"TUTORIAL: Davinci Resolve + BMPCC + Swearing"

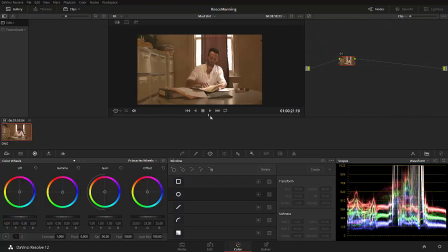[4:09]
So we've got this scrubbing section here. We can play the footage. We can loop the footage. Blah, blah, blah. We've got color correction down the bottom here. We've got our three-way color corrector, which is awesome. We've got curves here, which is pretty cool. And obviously just blazing, blazing over this stuff.
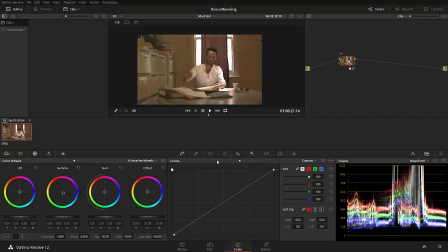[4:25]
But I cover it in much more detail in another tutorial. Go and have a look at that on my blog as well.
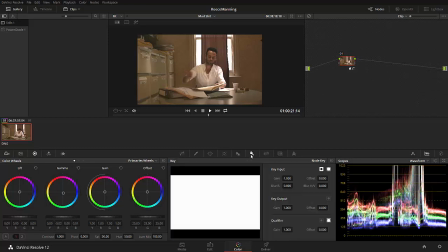[4:30]
We've got the qualifier, the masks, the tracker, the sharpen and softness, the key, which is basically the opacity of certain parts of the layer.
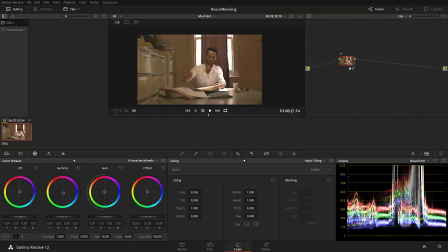[4:39]
And then we can zoom in, rotate, and do heaps of cool shit here as well. So, I mean, this piece of software is free. It's freaking awesome. And we're going to get into having a look at how we got this look. It's a very different look to this. I mean, look how shit that looks.
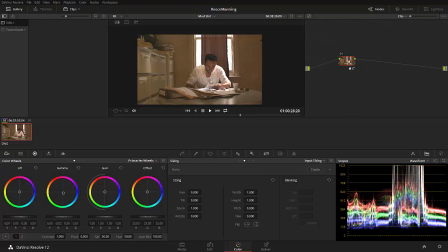[4:56]
So, the first thing we're going to do is we're going to crop this so it looks like the 2.35 to one aspect ratio that this one is and i framed it like that in camera so let's go ahead and do that instead of actually going here and going to edit sizing and
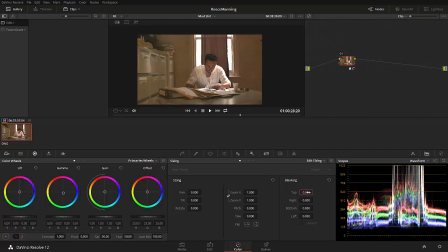[5:13]
you know cropping the top off like something like that that's a way of doing it because then what you're doing is you're producing still a 1920 by 1080 image with black bars but what we want to do is we want to create 1920 by 808 image so an actual 2.35 to one
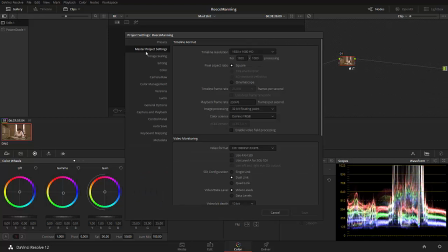[5:28]
aspect ratio so let's go to these settings and you'll notice in the master project settings we have a timeline resolution of 1920 by 1080. Let's go ahead and change that to custom at the top and then we can go for 1920 by 808.
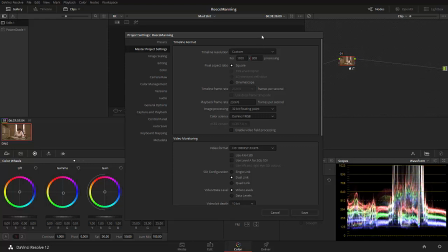[5:45]
Make sure we have square pixels. This is important because we are working with aspherical lenses and we did record square pixels. We can't change the frame rate but it's alright because the frame rate matches our clip which is fantastic. Next thing we're going to have a look at is the image scaling because if we just press save and let's go ahead and do that right now let's just press save
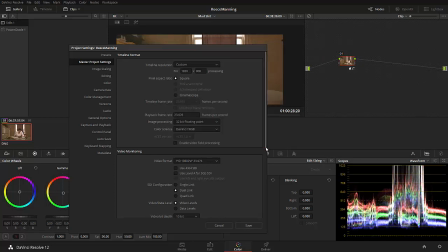[6:05]
don't worry about those stupid messages that my computer's fucking up.
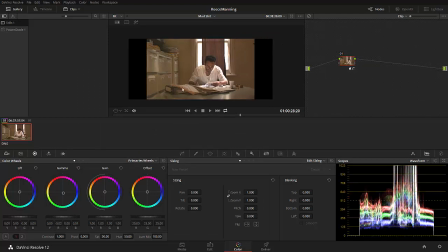[6:08]
You'll notice that we have this awesome 2.35 to 1 aspect ratio but DaVinci is deliberately shrinking the image down to make sure we don't lose any of our picture.
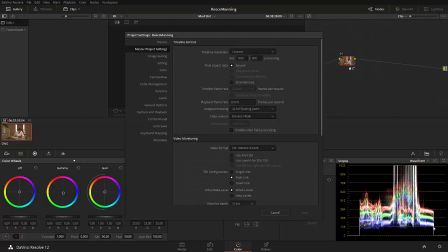[6:18]
Thanks for that DaVinci but we don't want that to happen so We want to go to the image scaling, and we want to go down to mismatch resolution files because we indeed are mismatching our resolutions here.
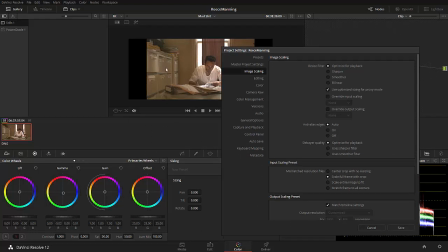[6:29]
We want to scale this image to fill the frame and crop anything that is scaled. So let's go ahead, press save, press OK to that crowd. You shouldn't see those messages.
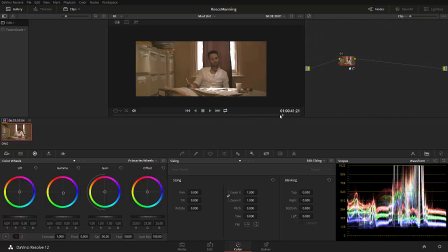[6:40]
And now we've got a nice 2.35 to 1 aspect ratio framed exactly the way I framed it on the day. so first thing um that i notice about this image if i was looking at it and i didn't shoot it i'd be like well for one it's
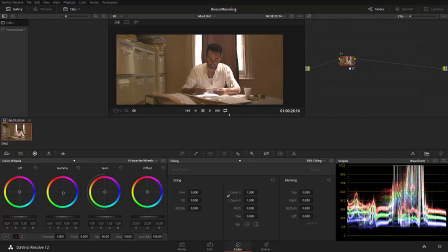[6:55]
too warm and two what the hell is this clipping highlight shit no one clips highlights that's bad well it is kind of bad but i deliberately did it and um you know like to sort of test what i think i know and one of the things that i think i know is you don't
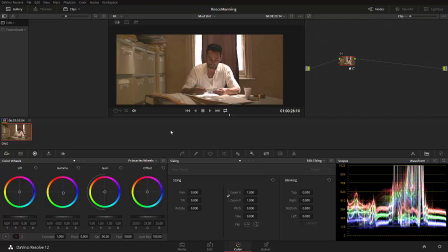[7:10]
clip highlights ever but in this instance um and this was during a workshop that i was running teaching people how to, or how I light and how I shoot and how I think on set, I was talking about the importance of not worrying about clipping highlights if those highlights aren't important.
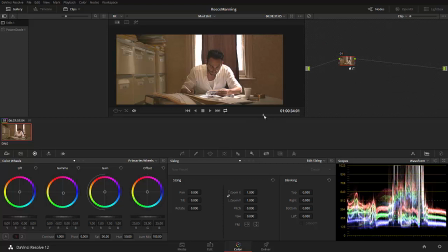[7:25]
And this whole workshop was based on ultra low budget, low time. So for example, once we had the lighting setup done, which I'm going to go into detail, into not so much detail in a second. Yeah, we had this clipping highlights on his shirt and clipping highlights outside in the window.
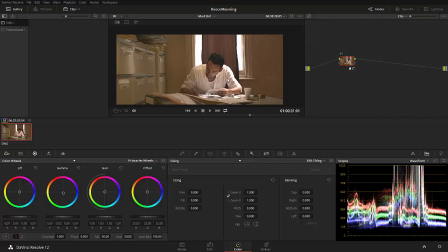[7:44]
And, you know, the point of doing that was to have a better exposure on his face. His face is more important than the exposure on his shoulder from the backlight here. If I was to rescue that and make sure that that wasn't clipping, then his face would be another whole stop, maybe even two stops, underexposed.
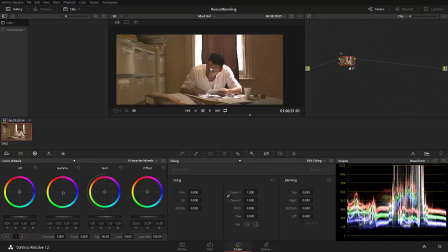[8:03]
So then I'd have to bring that back with the power window. It's going to look noisy. Fuck that shit. Don't worry about clipping highlights as long as you know what you're clipping yeah that's the end of that rant so the other thing is um it's super super duper yellow um if we look at this shot it's nice and neutral